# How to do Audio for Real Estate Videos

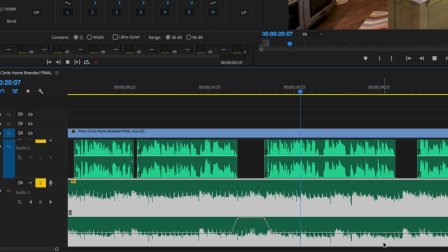(16:23)
The kitchen stuns with its Carrera But one of my favorite things to do is kind of a hybrid of that plus EQ.
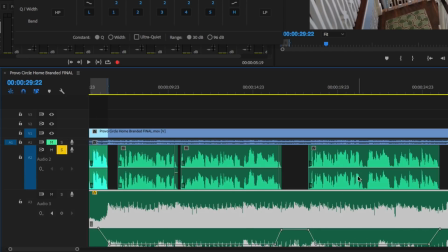(16:30)
So we're going to do something like this. So we're going to find those same spots. So let's try right here.
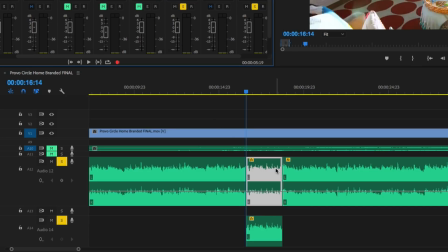(16:35)
Let's just copy this down here. So let's call this top track our speaking track.
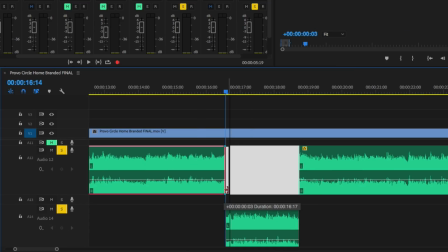(16:40)
And then this bottom track is our break track. So we're going to put some fades on there.
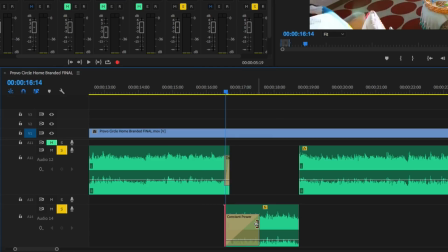(16:46)
We'll just do it quick. Boom, boom, something like this. So obviously this is rough. It's not going to be some perfect thing. This is to give you the idea.
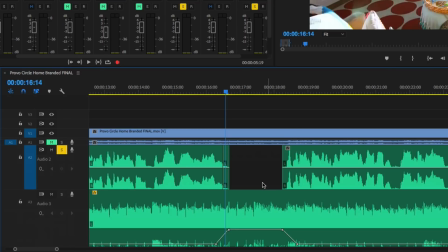(16:56)
Now here's where the magic happens. So we've got this little clip where there's no VO. So we want the volume to increase a little bit.
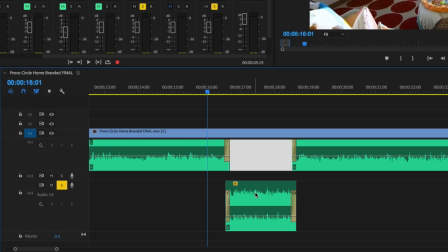(17:03)
So what we can do is on that track, the sans voice track, we will not have an EQ.
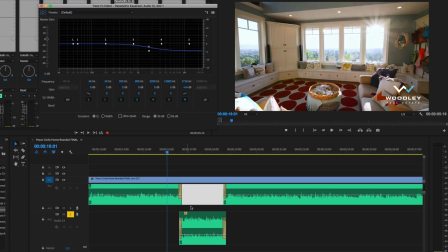(17:09)
So we've got our EQ on the track that's speaking. We'll get our vocal music track to sound where we like it.
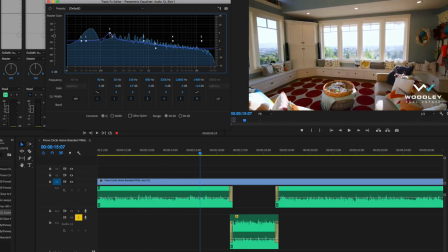(17:18)
And it's kind of competing with the voice down here as well.
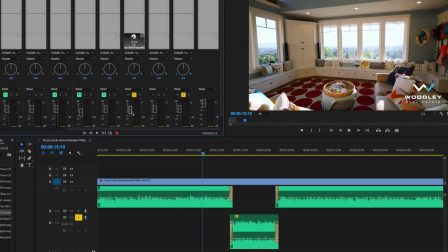(17:27)
All right, so that sounds pretty good. And we can turn down the volume just a little bit. Perfect.
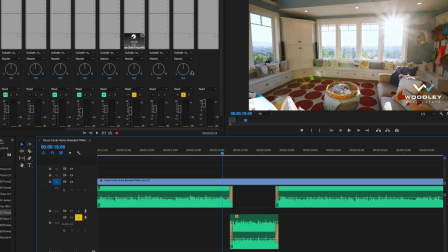(17:34)
I like that a lot. So now this other track that we've faded, that doesn't have EQ and that doesn't have the volume adjustment.
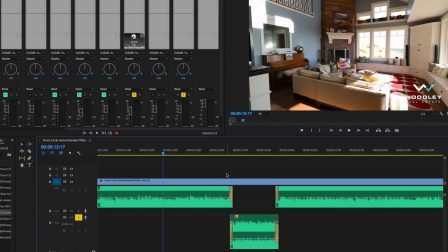(17:40)
Now watch how it opens up in that gap.
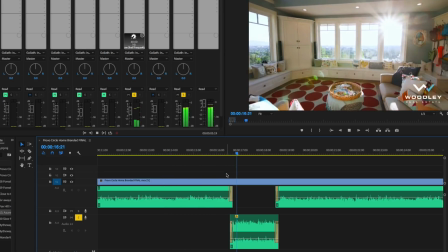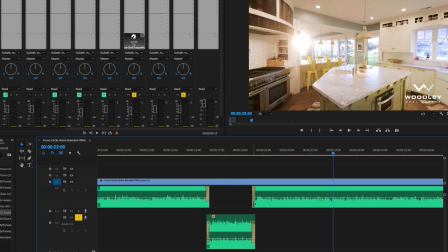(17:48)
So again, I did it quick so we could finesse this fade a little bit better. But that's the idea. And it's such an amazing tool to give that EQ some in and out and automate your music tracks not only by volume, but also by using EQ so it can fade with it rather than just being a straight up volume up and down.
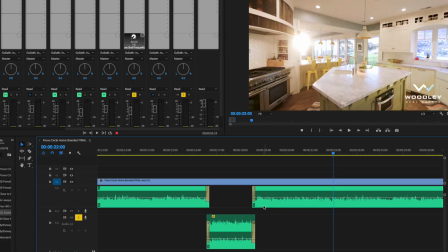(18:07)
Plus, the other thing I like about doing it this way is I can see where that is. And so if there's an issue, then I can master pull down that whole track or I can adjust it as a whole and say, well, you know what, maybe I don't like that going up as much there,
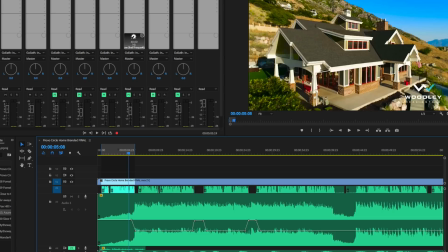(18:19)
whatever the case. So the next part that we're going to tackle is sound design. So there are a ton of ways to go about doing sound design for something like this. One thing that I really like to do with these types of videos is accent things in a kind of abstract way. So obviously the type of video that you're doing will come into play here, but I want you to think outside of the box.
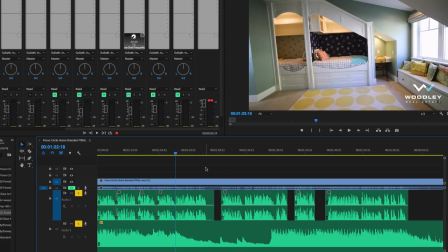(18:37)
So let's go to this kid's room right here. What if we tried, and again, we're just thinking out of the box here, some kids laughing and playing around. Kind of an echo to give the parents that are shopping for this house something to be like, aww. Because remember, with real estate videos, you're trying to sell a house.
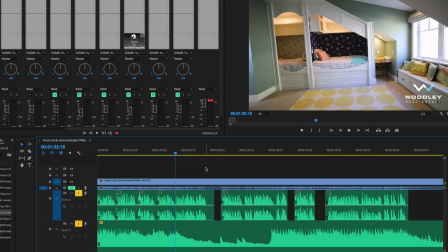(18:53)
And the best way to do that is with emotion. So you want these people to become emotionally attached to the house. And if you can get your real estate agent to sell more houses because your videos are more engaging and more emotional, you're going to get a lot more work. And a great way to sell people emotionally is with sound. So you can paint pictures in their head of potential something.
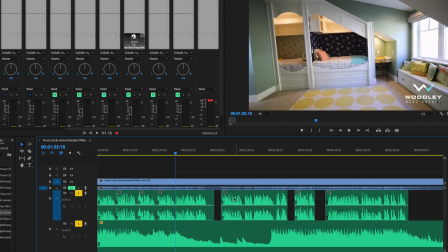(19:13)
Oh, the grandkids would love this room. So you could put in some sound of some kids playing.
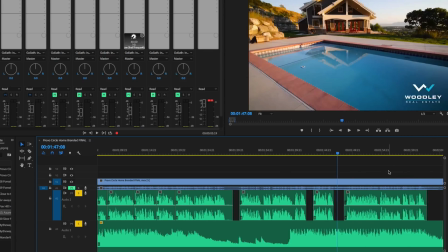(19:17)
Or even on this pool scene, you could have a pool party sound going on, kind of in the distance. You can add some reverb. You can mess with EQ and make it sound like a distant memory or a future memory. And again, with VO, or depending on the type of house or video, this won't always work.
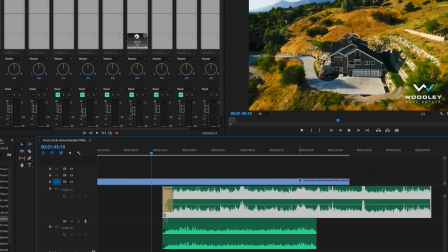(19:33)
But the idea here is to give it a shot. Okay, so as a quick example, we've got this pool scene here.
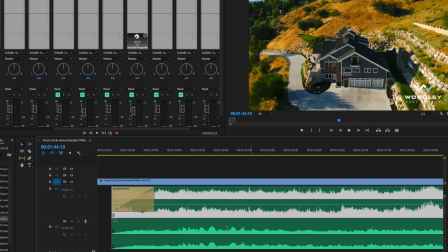(19:39)
And again, I'm not going to spend a bunch of time, but this is for demonstration purposes. You could kind of have this pool fading in.
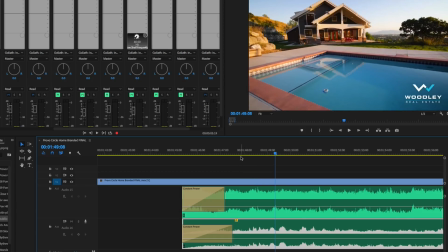(19:50)
And especially right there where he says in ground pool. And then there's kind of a pause. So you can give way for that.
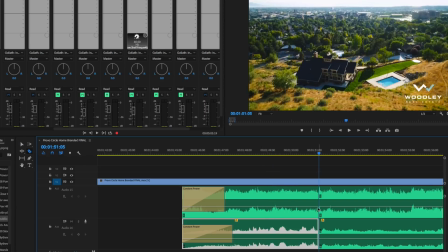(20:00)
And then you can just fade it out here. Be right here. We'll just do a cut. Blah, blah. Put in a fade here.
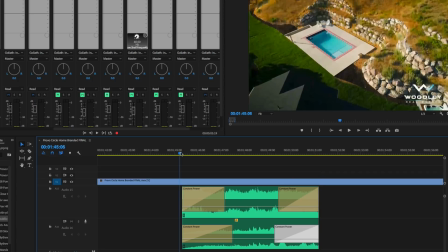(20:06)
Drag that out. And this way you can just sell it. And I'm not saying do this every single time. But if you make it really subtle and nice, then you can make it a memories type thing. and an emotional thing.
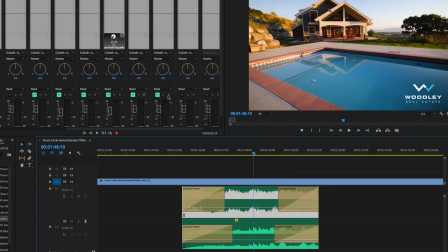(20:19)
And you can also add something like reverb, which any program you're going to have will have that.
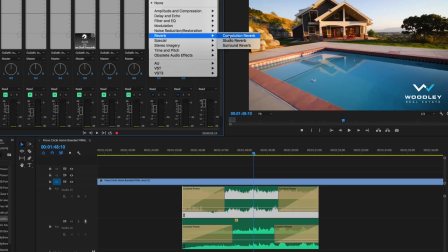(20:26)
Reverb is basically a space type of a thing. So that will make it sound like this.
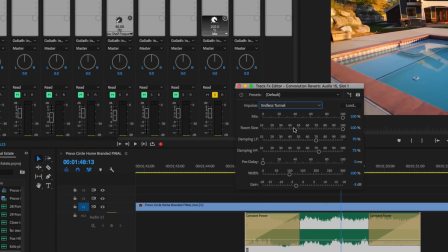(20:32)
Or washy. So we could just pick one of these presets like Endless Tunnel or something.
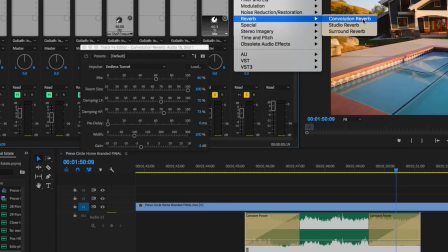(20:40)
We can even add it on this other track because we've got two tracks going. We'll do the same preset. Endless tunnel.
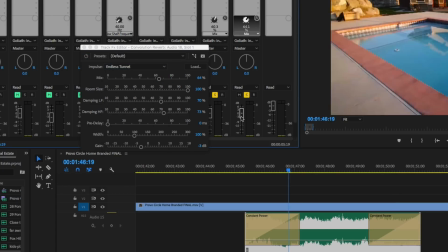(20:45)
And again, I'm just winging this here. It can be really anything.
This spectacular home with its...
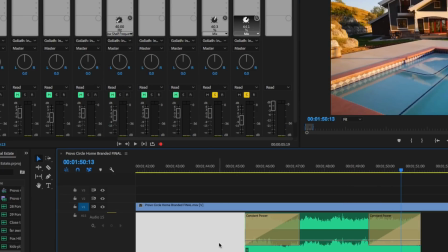(20:53)
A little bit too much creeping on the horror end with that screaming, but you get the idea. Give it a shot.
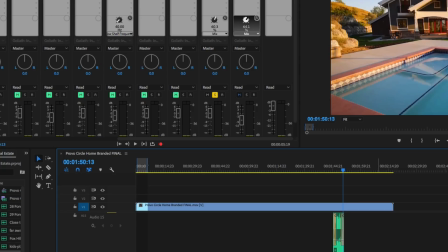(20:59)
Think outside of the box. So the other thing that is key with sound design is whoosh sound design. So those are transition sounds, you know, the whoosh whoosh. So those can add a lot of dramatic effects to things that you want to accent, but it can also get super annoying if you overuse them and use them improperly.
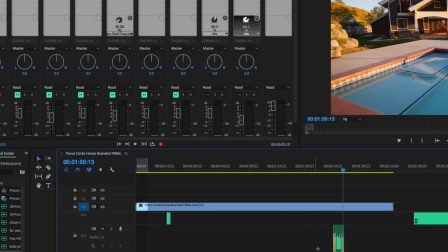(21:15)
So included, if you sign up with my course, there's 20 free whoosh sound effects for you to use. So let's use some of those sound effects in here and just see how we would place those.
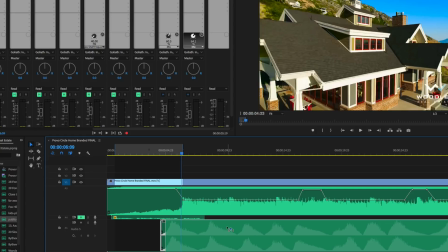(21:24)
So one of the first ones we wanted on this whip-in, right? We want it to just feel super big and dramatic going into that house.
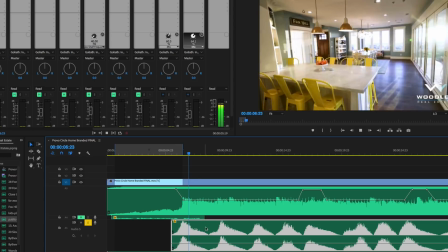(21:34)
Mix that in. You may be thinking, well, it's a little bit distracting and it is.
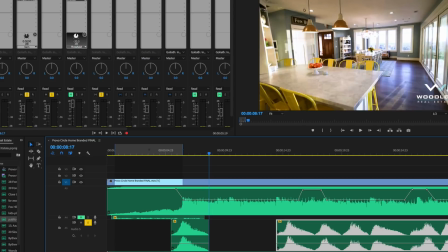(21:40)
So here's something that we can do. You're never going to guess what tool I'm going to use. You guessed it, the parametric EQ.
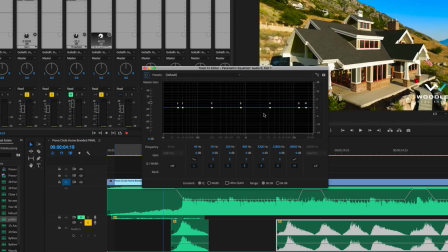(21:46)
So there's a little bit too much high end and it's kind of distracting. So let's just grab that high shelf and pull that down.
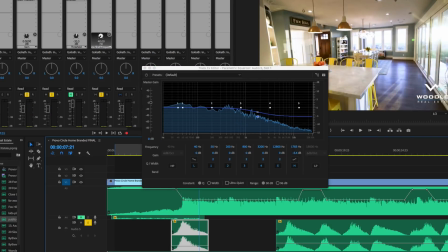(21:52) Neighborhood of Provo, Utah.
Maybe even a little bit more. Turn down the volume a little bit.
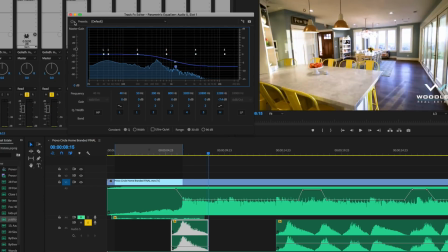(21:57) Provo, Utah.
See how much nicer that feels? Here's without that EQ.
Hood of Provo, Utah.
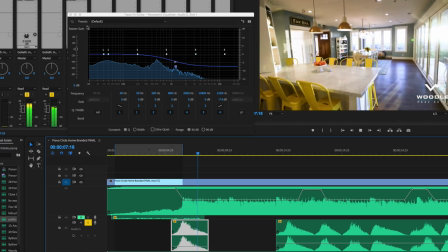(22:03) This spectacular.
Here's with. Neighborhood of Provo, utah this one of the biggest things that i see people do is just stick in sounds so they don't ever use eq they don't ever use effects they're not tweaking it to fit their edit and this is a huge missed opportunity try playing with reverb try playing with eq and
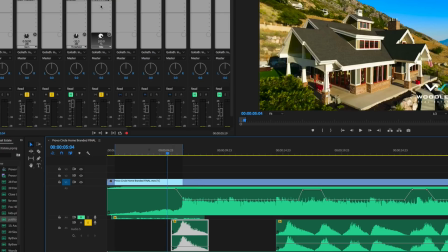(22:21)
again these things are available in any program so imagine if we want to just toss on an eq to make this thing even more dramatic okay so we'll
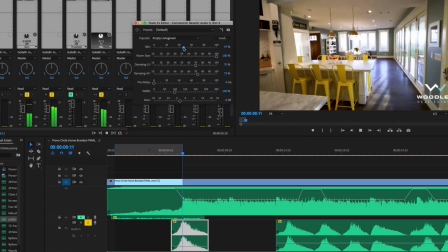(22:27)
go with that same empty living room preset of provo utah this spectacular That gives it a little bit of a tail,
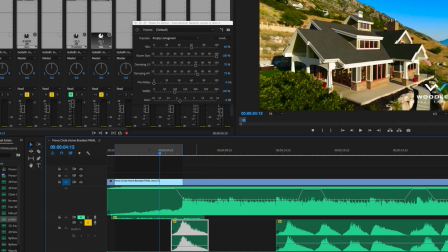(22:34)
a little bit more dramatic. We can even boost it up a little.
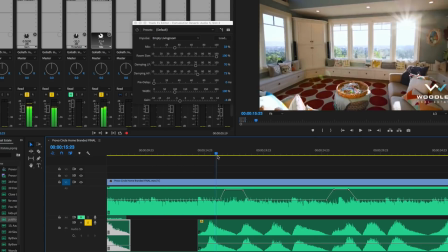(22:39)
Then, so you don't get plain and boring, is you can find other areas where it would make sense to kind of whip into something.
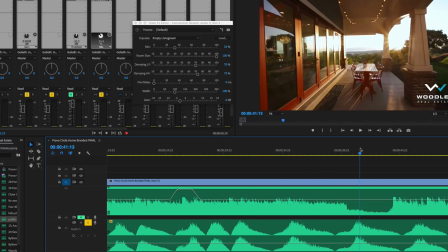(22:46)
If you want a dramatic showing of when it does an overhead in the house, like here.
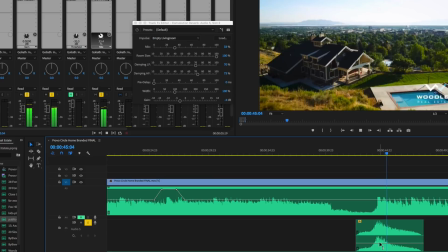(22:51)
Let's grab another one of those. Help it accent the music. Maybe this isn't the right whoosh.
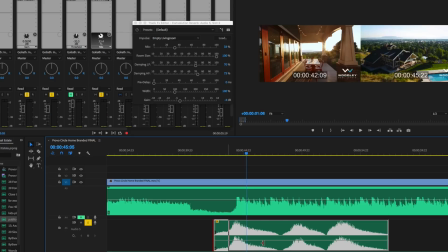(22:59)
it's a little bit too dramatic and airy and horror-esque play around with different
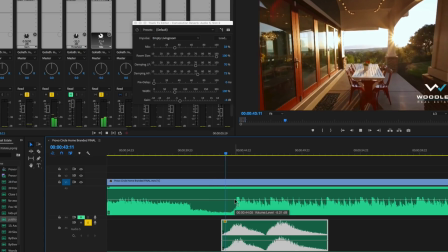(23:03)
whooshes try and find one that fits location is everything
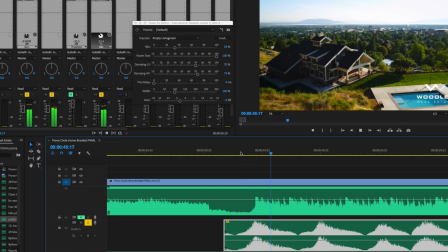(23:08)
location is everything so this one doesn't feel too bad but again
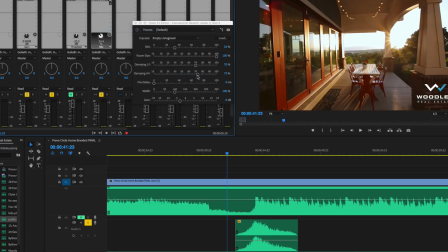(23:14)
feel free to play with effects people just don't do this often enough and it's a huge missed
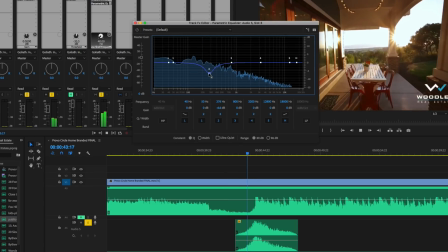(23:19)
opportunity so we can shape and sculpt the sound with our eq if we wanted to less high-end and even more low-end, we could do something like this. You can dramatically change the tone of the thing just by using an EQ. Feel free to mess around.
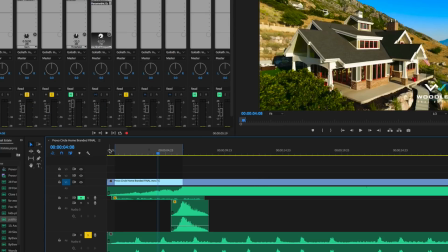(23:37)
So the last part I want to cover with sound design are the obvious spots. So we've got the dramatic kid-type sound effects, we've got the transition sounds, and then there's the ones like the birds at the beginning at an outside shot.
Welcome to Fox Hill, located in the highly sought-after Tree Street's neighborhood of...
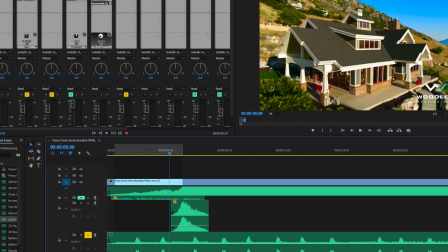(23:53)
So these had a ton of emotion and potential. You want to put the viewer at the house physically as much as you can. So one of the best ways to get different types of sounds is capture them while you're at location. And you can do this with pretty much anything you have on hand.
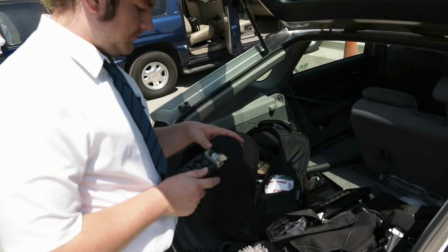(24:06)
You don't need a ton of fancy audio gear to get this. If you have something like a Zoom H6 or H4N or anything with an onboard mic, that will work just great.
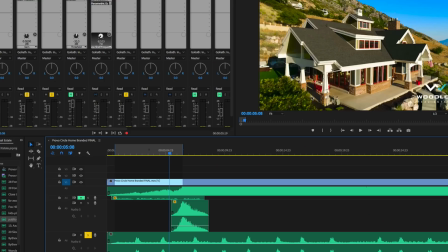(24:14)
Just get about 30 to 60 seconds and use it. Make sure you mix up locations. So say you're filming this spot, this part is going to sound a little bit different than the beginning.
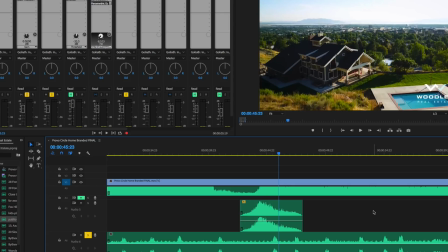(24:23)
And the more and more you do this, the more and more you go around and record these random sounds, you will start to build up your own library. And that way, sounds are unique to you and your productions. You've got them at your disposal without paying for them or worrying about copyright, and you'll have them forever.